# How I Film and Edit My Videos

I use yellow lighting on me because I have a warm undertone skin so the yellow will just make me appear more healthier. And the white is shown on the perimeter of my face and the backdrop so that you see the white it's not too yellow it's not too blue it's neutral no one asked about this but I'm just going to talk a little bit about my backdrop if I get rid of this you'll see my regular keep calm and kill the zombies poster right over there and
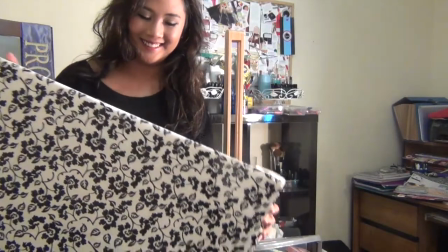276s
this is actually a canvas with an unfinished painting I covered
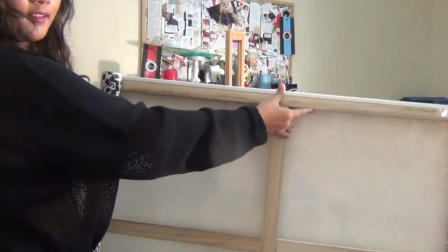280s
it with a nice looking wrapping paper put it on the top of my easel put the easel behind me and that's my backdrop so yeah it's just little fun tip if you guys want to change up your background without any commitment. For the little intro that I always have at the beginning of each video, I made that using Keynote. If you don't know what Keynote is, it is essentially the PowerPoint of Mac and I'm going to show you guys how I made it right now.
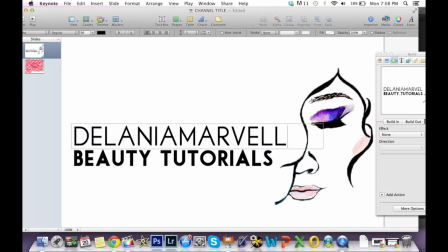308s
So this is the working layout for Keynote and it's similar to PowerPoint if you're not familiar with it. So just make your title intro as if you're making a keynote presentation
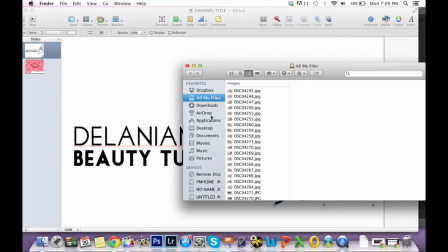319s
and for the photo this is going to be your best friend a png file
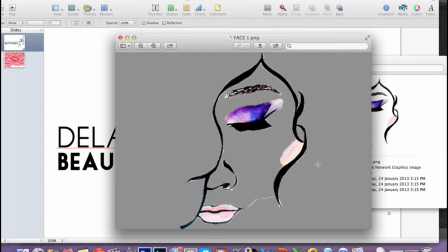324s
which means there's no white backdrop this is actually watercolor painting that I made and I just deleted the backdrop using Photoshop afterwards you want to insert
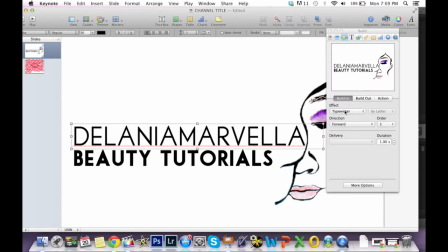333s
the image whatever you want to design whatever you want and then just add in the cool effects of build in effects, share it,
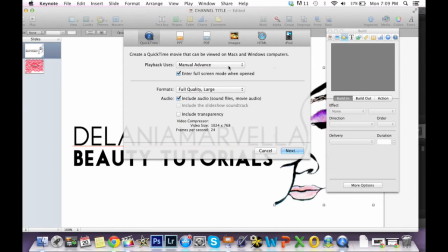343s
export to QuickTime, and manual advance just makes one slide appear longer, so I always use fixed timing, and the slide duration, how long do you want this video to be, 4 seconds, and the build duration, which is the changes in effects, it has a minimum of 1 second.
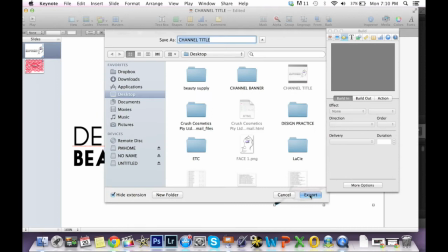362s
Next, and then export it to any folder that you want,
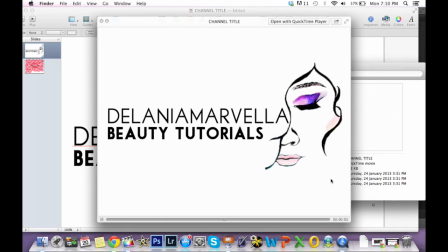367s
and after you export it, it's gonna end up like this for my editing software I use Final Cut Pro X a lot of people keep asking me this so I use Final Cut Pro X and I'm gonna show you guys how I do it and give you guys a little bit of pointers on my laptop so
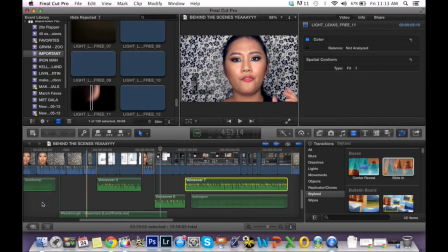389s
this is the working layout for Final Cut Pro it's similar to iMovie
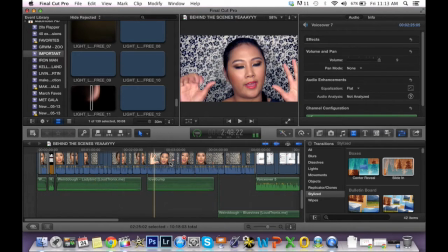393s
you have the timeline here where you drag all the stuff into and then on the top corner right there you have the events library and that's
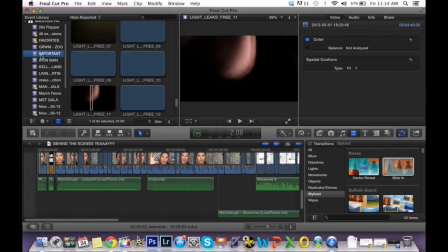402s
just kind of sort out your product not products your videos and your images and everything and once you import it you just click that button
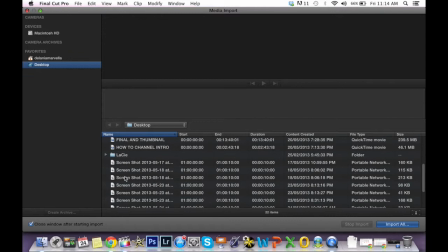413s
right there and select the file and import it and inserting
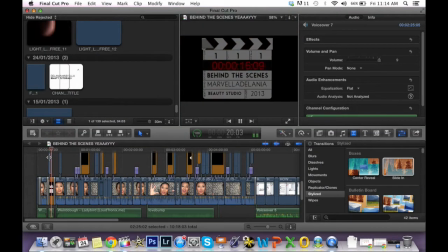418s
is just the same but anyways i want to talk about this part this little animation things that
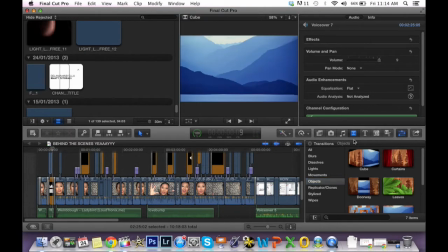423s
i usually have those are generators and final cut pro comes with a lot of cool
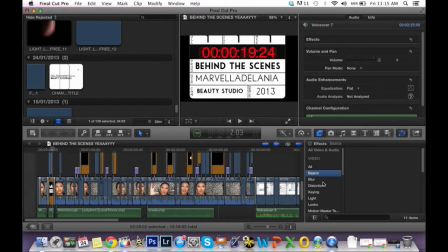429s
things like these effects and i actually purchased and downloaded some extra ones myself and you can insert photo there music transitions
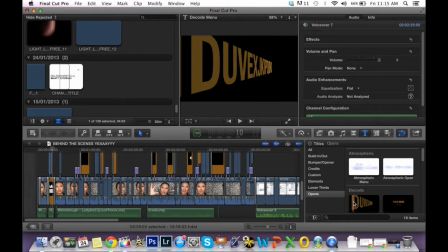440s
they have cool transitions and also text the text animations are always fun but i just like
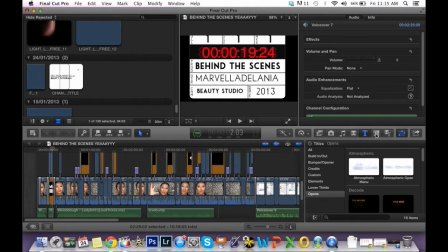445s
to add more like download it some more and this is the fun part
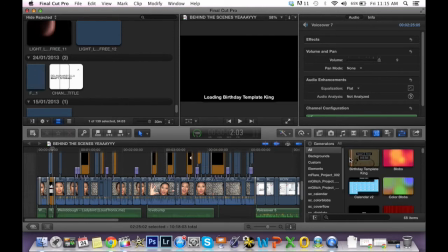450s
generators now this is the part where a lot of people ask questions about so
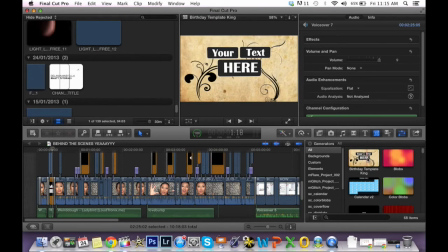454s
like for example this one it came like that so all you need to do
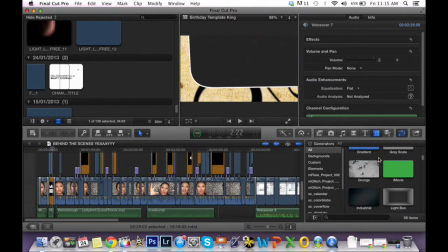459s
because it is um default so it's kind of like a
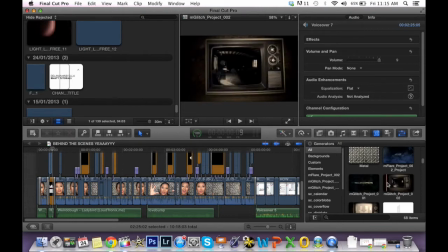464s
template all you have to do is drag it in and then insert whatever you want in it so for example let's just take this tv one that i use in my 20s flapper tutorial